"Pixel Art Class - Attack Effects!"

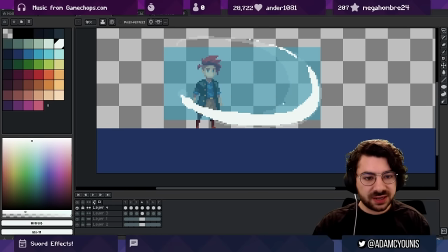2210s
And even like in this instance here, I sometimes try to keep some of the body, the weight of it here, the mass, just like representing like a bit more clearly here.
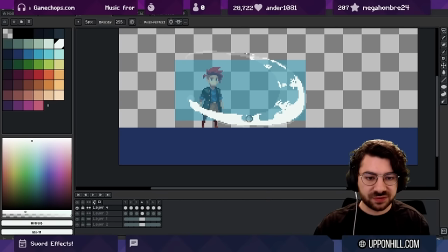2221s
I'm only really drawing this in one tone so far, so eventually we're going to have to fill this out a little more clearly, but this kind of gives me like a rough estimate of like what's happening.
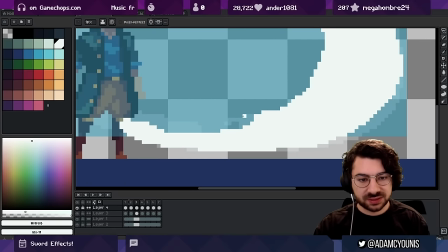2231s
And you can see here, like frame to frame, this line here, I'm sort of proceeding
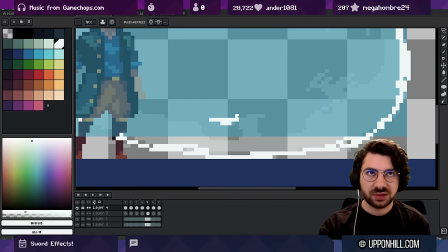2237s
clockwise, you know, in the wake of the sword itself. So it gives your eye something to track and gives you that sense of, oh, there's some rotation here. There's some like fizzling out or persistence of motion as the inertia is like proceeding forward.
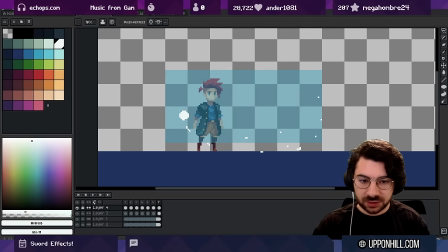2255s
So let's have a look.
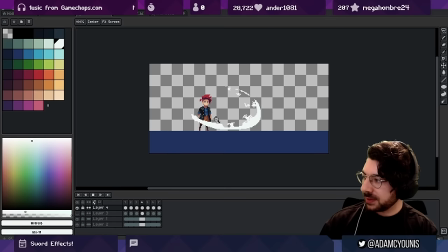2260s
That's pretty good. So trying to show, you know, on frame one, the entire thing, this is exactly what's happened.
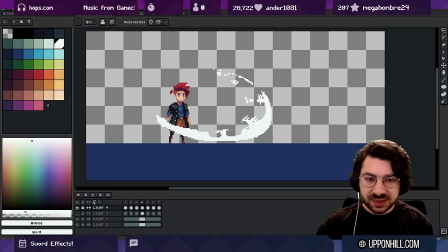2272s
On frame two, we're dissipating, we're thinning the shape out, right? So there's less of it, but we're still trying to draw this like sense of rotational motion that's being left behind.
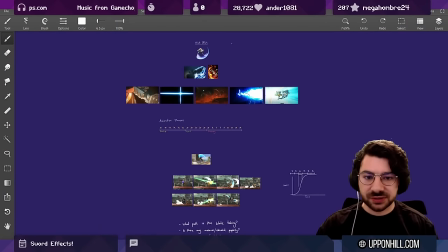2286s
Let's see if we can compare that to some of our other frames from earlier.
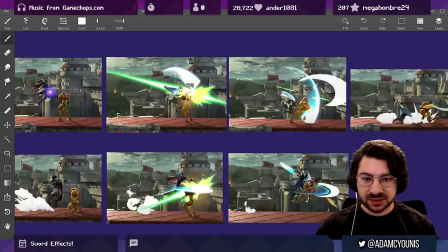2291s
Let's see if any of that is consistent. So yep, here we've got Marth.
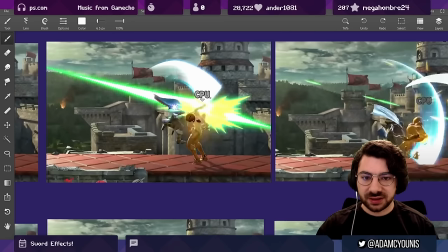2295s
Look at the weight of this, look how thick the blade reflection is, or the blade effect.
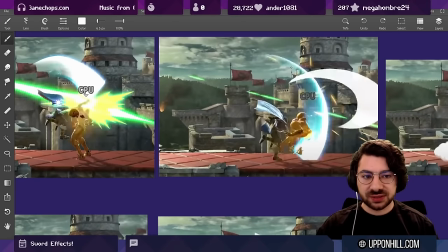2302s
And then as it sweeps over, you can see that we still have this volume that's thinning, right? That still traces that shape, but it's less voluminous over time.
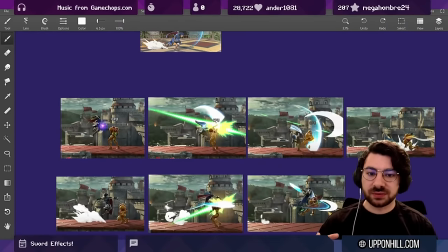2315s
So that's kind of what we're trying to do here. But we've got a bit more of an opportunity to be creative with this, because this isn't a procedural effect, right?
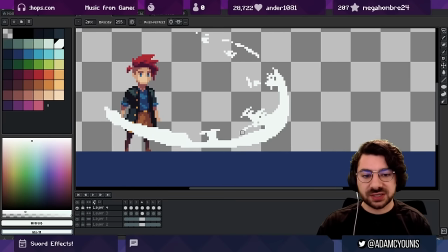2323s
We're doing it by hand. And so I think in a way we actually have the chance to do some more interesting stuff here, like having these kind of like wisps of air, these like tears passing through the path of the blade,
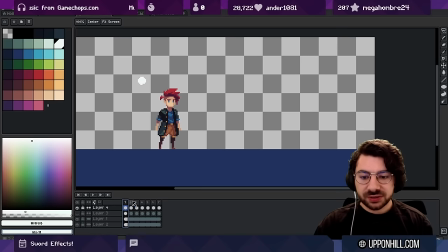2335s
I think is kind of even more interesting. So, but I also think that the color in that was really cool. So I almost want to keep some of it. Maybe we do go for lightning. Lightning tends to be very jagged. So maybe it's more of like a thundercloud that we're attacking with.
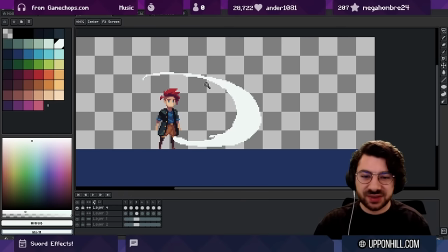2354s
So something more like air-based than strictly speaking lightning-based.
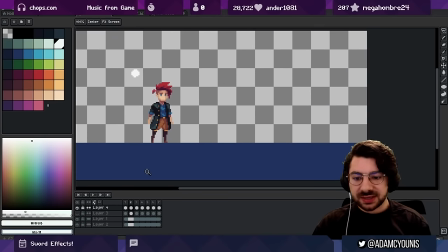2358s
Maybe that's kind of cool. Before I go too deep into this thing, let's add a silhouette of a body that we can follow along here,
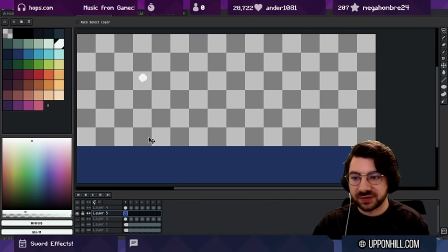2367s
because it's not very good practice to just draw the blade effect over the entire time. It's not how you would do it. Instead, what you would do is you would have this base, you'd have a character here, you would probably just draw the arm.
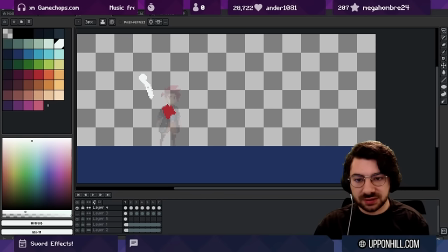2380s
Maybe this is, if this is the tip of the sword, maybe it's worth sort of drawing that out. In fact, let's just start with the character.
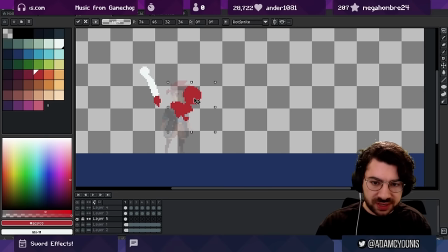2389s
And I like to silhouette these things out first. Let's push the head forward so that we've got some extension on the arm here. And then bring this out. I like to bring the arm up as well.
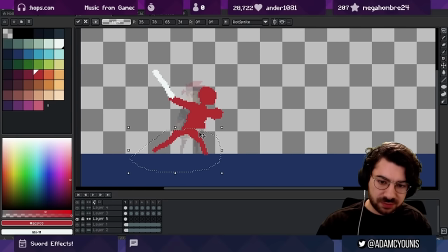2405s
Maybe we could do some more interesting stuff here by bringing these legs more this way, bringing this knee kind of up a little more.
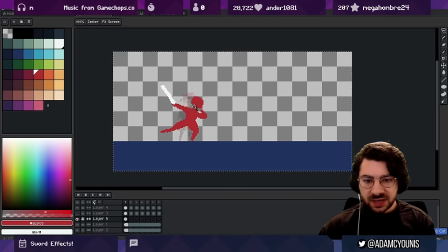2414s
This more into like a forward spring. And again, for the sake of today, let's keep this mostly still.
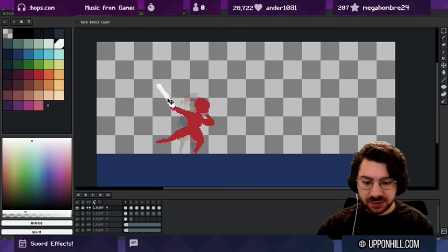2424s
And let's see if we can trace this blade. Next frame.
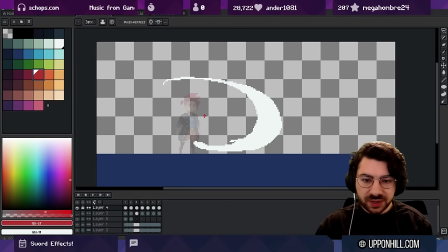2430s
And then here, we're gonna have this step forward. So I think it might make the most sense to have the character in front of the blade, just for this sake. It's really hard with rotation in 2D because we've got layers, right?
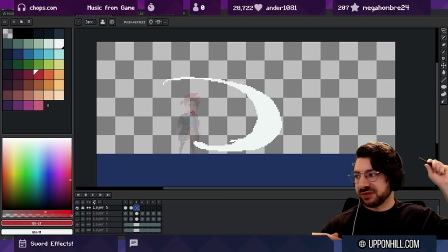2446s
But the sword is going from in front to behind or from behind to in front. And so where the layering of the weapon before the attack and after the attack would be on different layers.